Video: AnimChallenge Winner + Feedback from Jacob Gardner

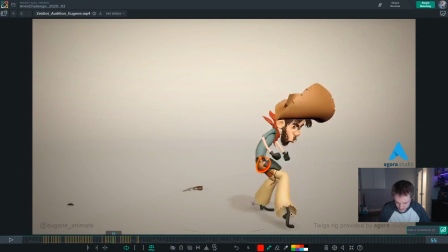(31:40)
here you could reach that foot out if you wanted and then contact there i think that works although i wouldn't do that i might do that instead i think that works with the flow of his body a little bit better you could try pushing that one to be opposite and
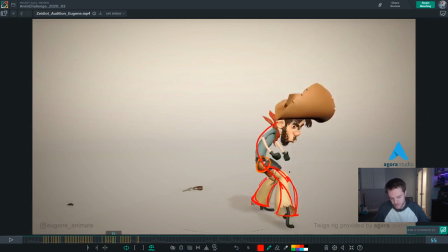(32:02)
actually that shape change could work too you could try it i don't i'm not positive on it but maybe if it's bending out like this and then you have it as the weight settles it actually comes in like this because there is feeling much better all right and then here's another case where
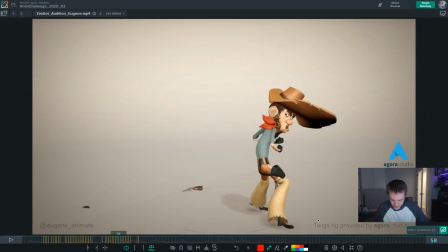(32:16)
i think things are just uh needing to ease a little bit more on the foot so here it's frozen right frozen frozen pop big spacing pop so again if we just
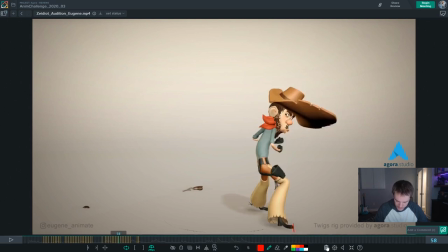(32:34)
maybe this will be a better example of doing some color changes here let me erase that erase that so
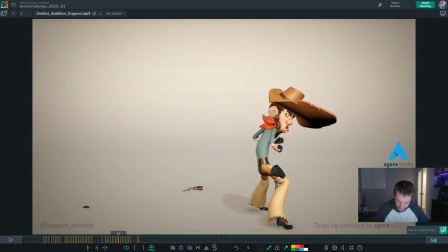(32:51)
if we start moving the foot yeah
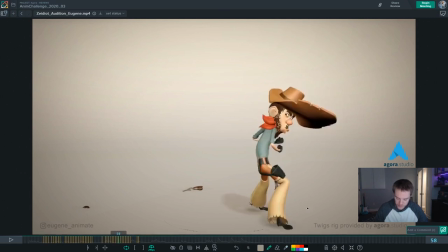(33:06)
so hopefully you can see there that it's feeling like that little bit of ease helps it a little bit not feel like a pop and an alternative solution would be that you could actually just take this one and
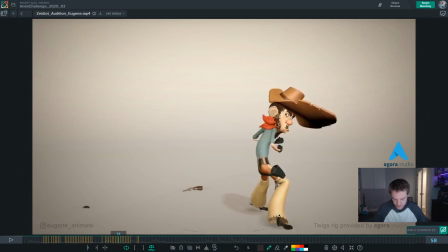(33:23)
stretch it as well try that maybe even like stretch this whole block of color now that's
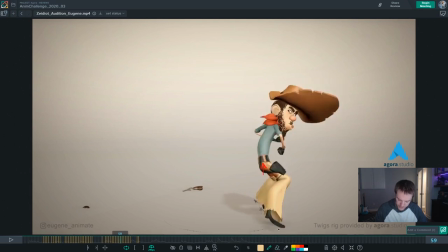(33:40)
a little bit better but now I'll do that change my mind all right and then
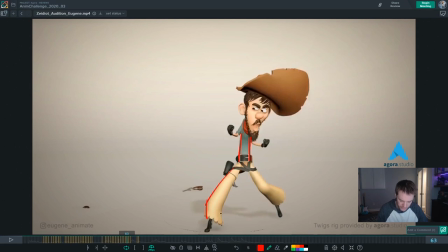(33:45)
this shape is a little bit broken all right but I think you're fighting the rig a little bit here you're pushing
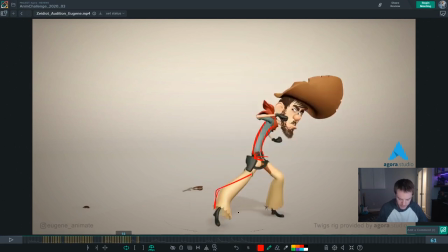(33:51)
it to extremes this doesn't quite work and if that leg is bent i'm not actually sure i'll bend it so here this would be bent too if that's the case and
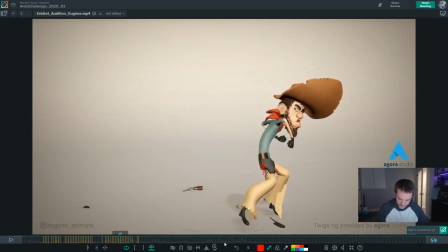(34:15)
it bends into this which is nice and we talked about that all right so that's where i would start cog and feet
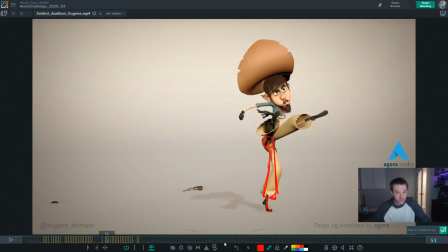(34:21)
let's go back to um arms in this part and maybe we won't
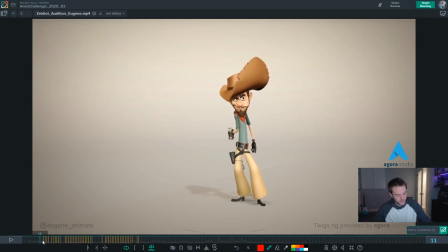(34:28)
do it this detailed through the entire shot because you'll be able to repurpose these ideas throughout the rest of the shot all right so then arms so it
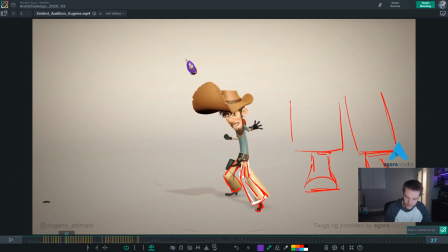(34:44)
might be nice if number one for this pose that you settle in i probably would keep the thumb out of the silhouette of the arm it's kind of cluttered right now i just lift it up a little bit like you have here
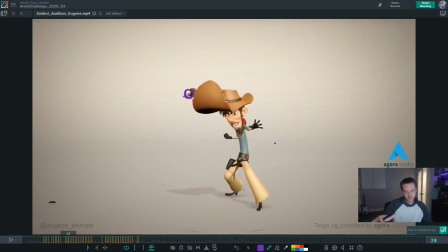(34:58)
but I wouldn't change the rest of the hand just the thumb I would bring up to separate a little bit more I would also do a little bit of an overshoot here actually while we're on this part the spacing of the wrist here is fairly even also
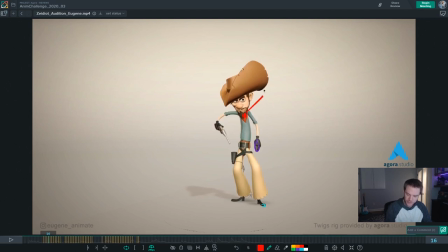(35:18)
now that I'm flipping those back and forth he's kind of pinned here as well as if there's that nail in him right all right anyway back to the wrist kind of even through there so I just push the spacing by holding this back a little bit.
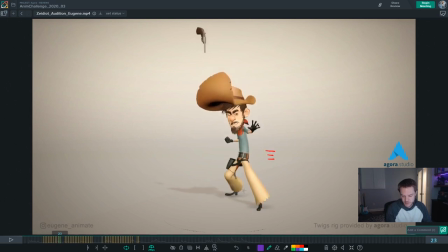(35:38)
Let's move a little faster through there there which is good and then maybe here what about an overshoot?
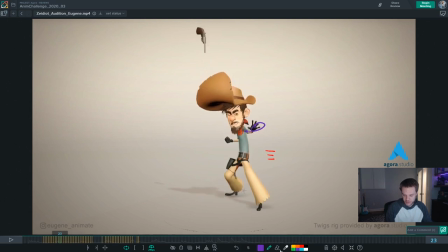(35:54)
Still moving a little bit slow might sharpen that up just a bit maybe taking this one and move that one back too like that that might work better just to sharpen it up a bit
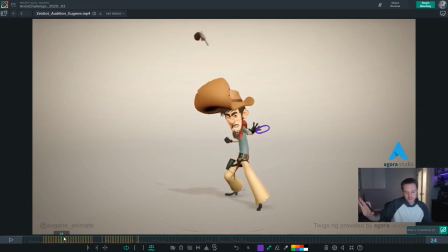(36:11)
and have a little bit of that overshoot to come back to settle which would be nice let's look at the other arm i like the smear here i think it's a cool idea but i would also aim those fingers to where they came from
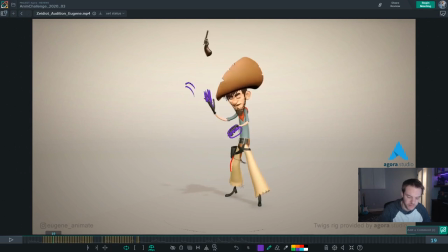(36:27)
instead of having them out like that and then here i think you could simplify the shape a little bit maybe make it like that.
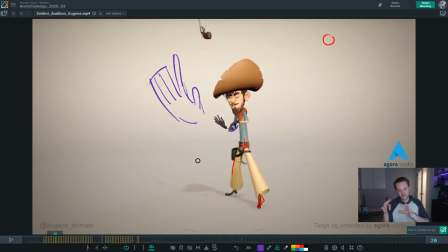(36:46)
Right now it's a little cluttery and there's like too many shapes going on, the fingers are separated, there's some gaps in between in a way that's not really supporting some of these ideas and I think just closing the gap and making it a little bit more of a cleaner shape of all of those pieces will help.
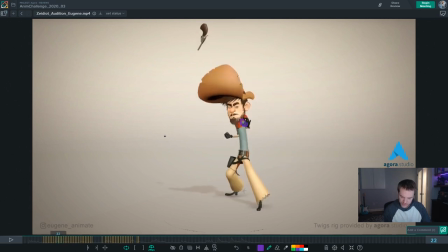(37:07)
And then here the wrist and the chest and head are all synced together and with kind of even spacing so i just delay that a little bit maybe let
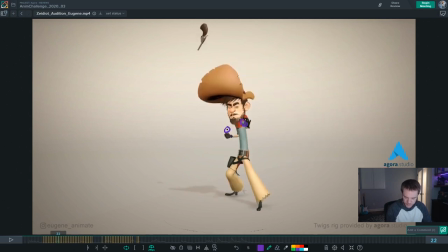(37:21)
the wrist that's too high that then another thing that happened accidentally here is that the
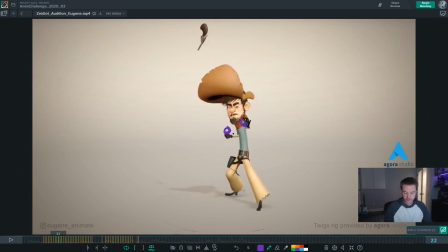(37:39)
overshoots are on different frames which is good i wasn't looking at that or preparing for it but it happened so that this one overshoots here and then this one overshoots there which will be nice to separate them a little bit i think you're already doing that a little bit on how they settle yeah you've already got them offset a little bit
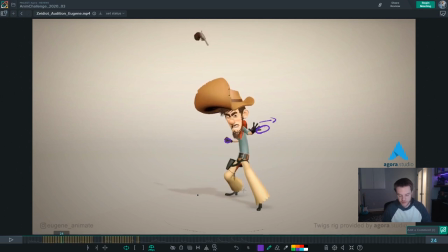(37:57)
which is great i think that's working i'm just saying in my new drawings i also happen to make that happen which is good a good thing to look for too so that they don't feel like they're synced together on a rubber band or something all right so we already talked about
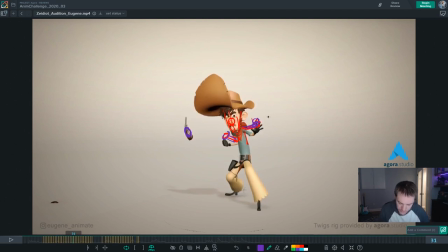(38:11)
delaying hands here for consistency i'll make those purple there's a little bit of a weirdness in the spacing of this wrist because it comes in this way and then jumps up that way and then holds and then
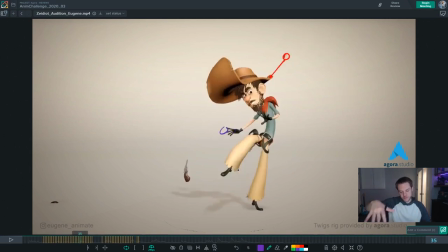(38:27)
goes that way and there's a little bit of a weirdness to that arc and the spacing in there i'll
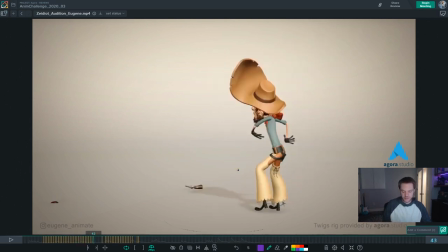(38:33)
just kind of simplify that and then when you get into where
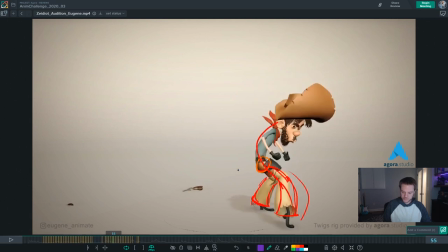(38:40)
is it oh right in here
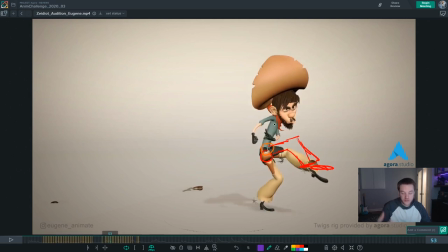(38:44)
things are kind of even again and it's kind of related to the cog coming down evenly which we already talked
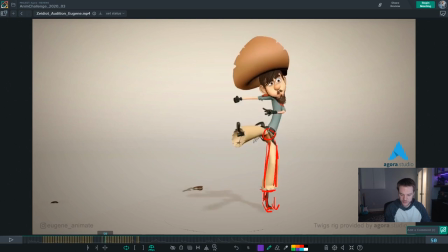(38:50)
about but this wrist up here is very attached to
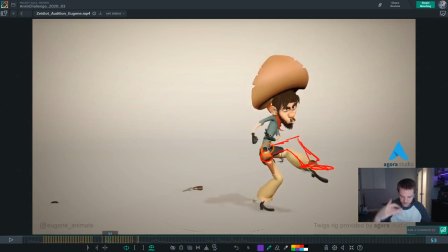(38:56)
the chest right you feel that they're moving together in sync could
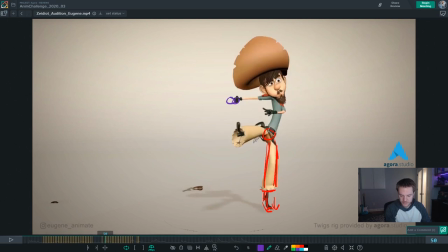(39:01)
be cool here is actually an overshoot might be nice straighten that out leave it up
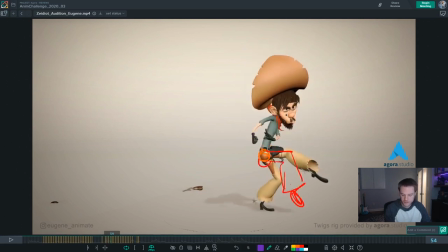(39:17)
maybe drag a little bit more and then get into what you've got you know what I accidentally do that kind of even as well
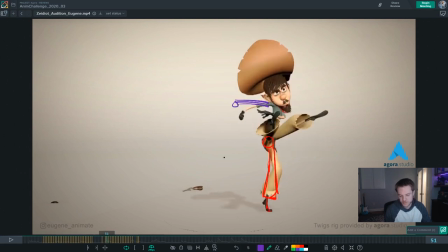(39:28)
so we hold it back even further in this screen space and then this one has to change too
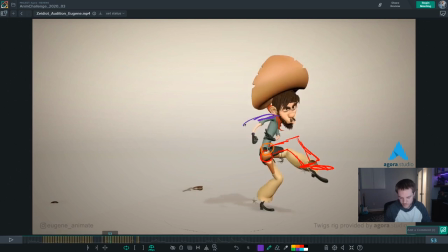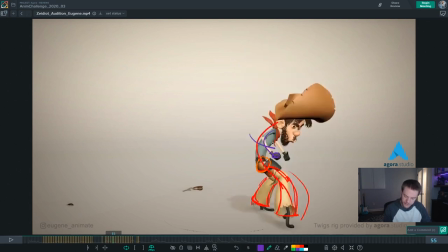(39:42)
and then it goes a little bit faster to get into here which will be cool and then just watch the spacing on that arc because it comes down here and then just goes up